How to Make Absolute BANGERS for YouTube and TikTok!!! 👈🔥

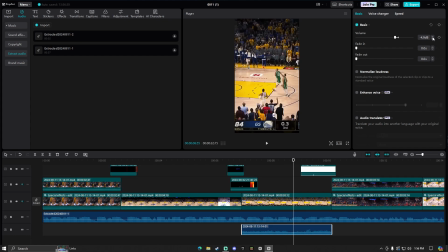-3, -4, -5. I'm going to go -5 on this. And it can go into other clips as long as it finishes the sentence. So
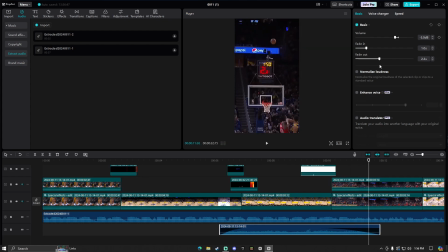just like so. And make sure it's faded because it's going to sound really weird if it just cuts out randomly like this. I did fade it. I normally do for all my stuff, fade in 1 second, sorry.
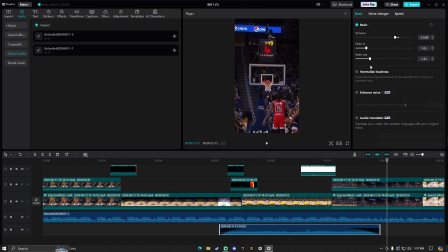And fade out for this one, I'm gonna do 1.6, so it will fade out the audio.
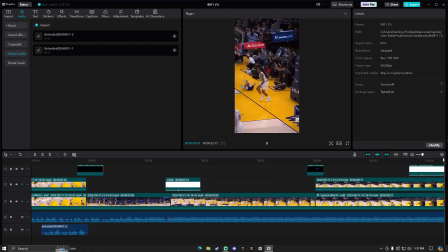Just like so. Now, for crowd sound effects, a lot of people wonder where I get it from.
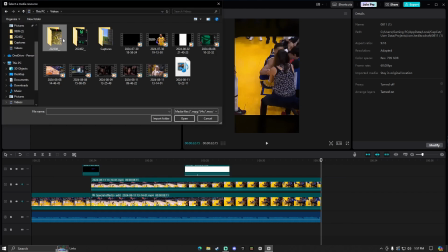It was just a normal YouTube video from a soccer stadium when someone scored a goal. So let me import it real quick.
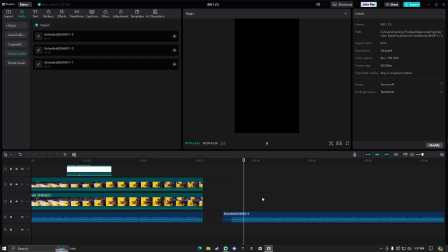And this is what it originally sounds like. I normally go to about here. And I take the rest of it, split that and get rid of it. It is 7.3 seconds long.
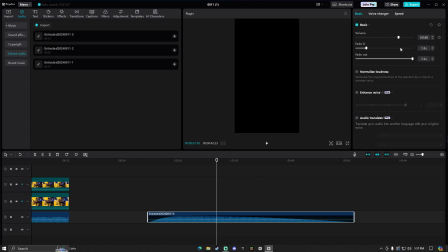I'll fade in for 1.3. For the crowd sound effect I use, I fade it out immediately, so it will have a long lasting fade out.
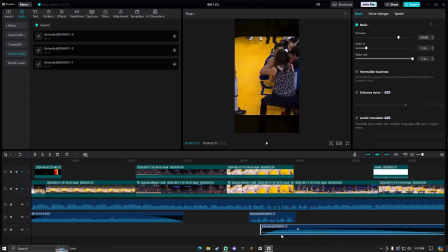We're going to put that here, but it's really loud, so we're going to lower down the volume about there.
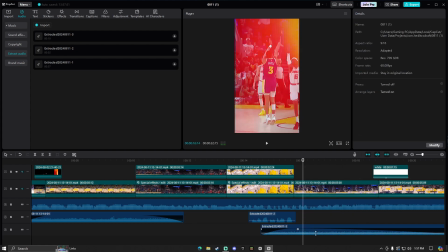Maybe even lower. There we go.
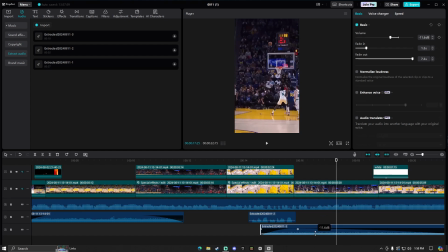Like it a little bit more. There we go. Yeah, that's better.
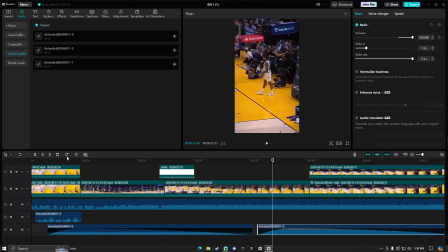Okay, that's not what I wanted to do. Do not do 20 decibels because that is way too loud for audio like that.
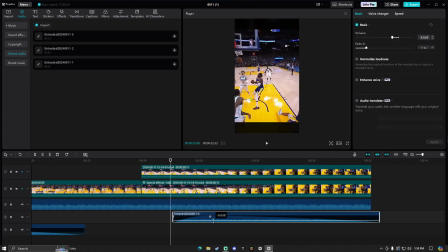Just like that, and then we can raise this audio because it's starting to get bass boosted.
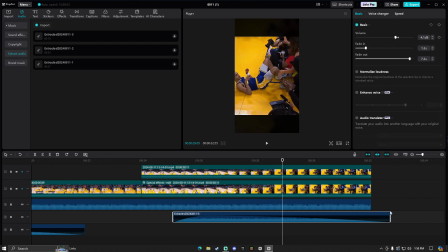And if it like exits the video, you can just put it here, and then what I like to do is just not fade it out. Just like that. So with all the audio and all that stuff done, actually I might add a few swishes.
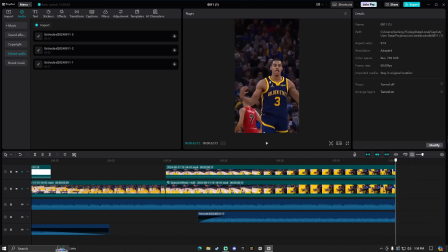I'll go do that right now. I'll be right back.
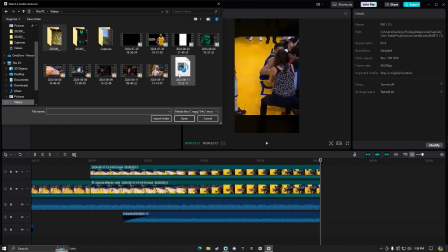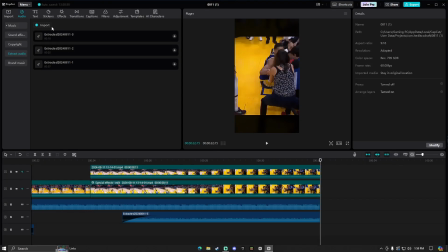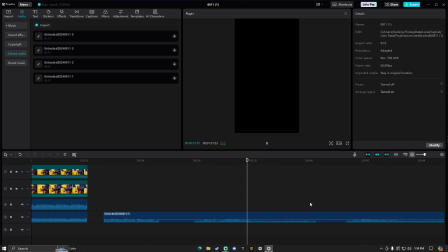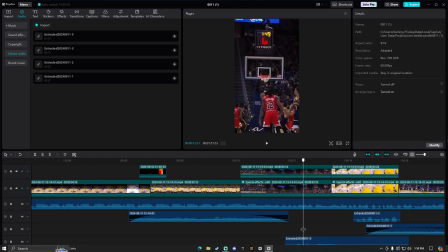If you guys want me to release my audios as well, like I did with my overlays, be sure to leave a like, and maybe I will. Who knows? So with this, it's like kind of like a bank shot kind of sound.
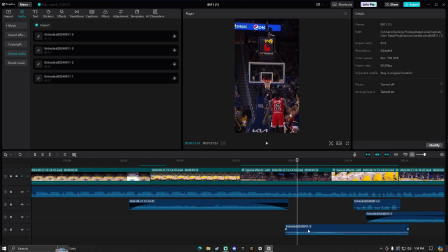Here it is. There it is. So we want to go to where the ball first hits the rim. We want to be exact on this because the audio is going to sound weird otherwise. So right there, I would say.
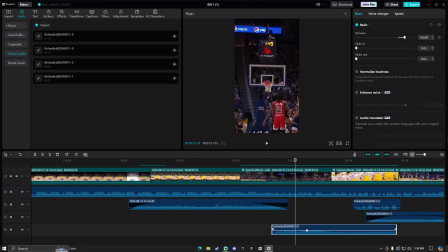Put the little spike where the ball hits in the audio onto the place that you're selected. Right there. Just like that. Now this is being weird. Now it's going to sound like this.
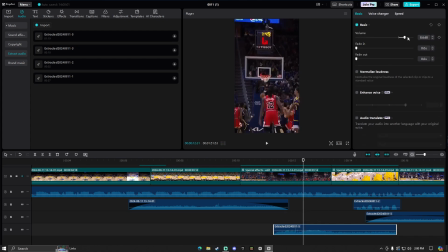You can lower down the audio just a little bit more. For some reason, the audios that I downloaded did not fade out, so that's why most of my audios are faded out. So I'm going to do 1 second on this. I don't need to fade this in because it already is.
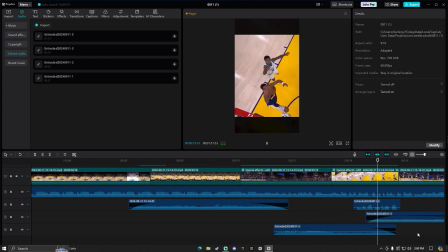MDFactoryClips.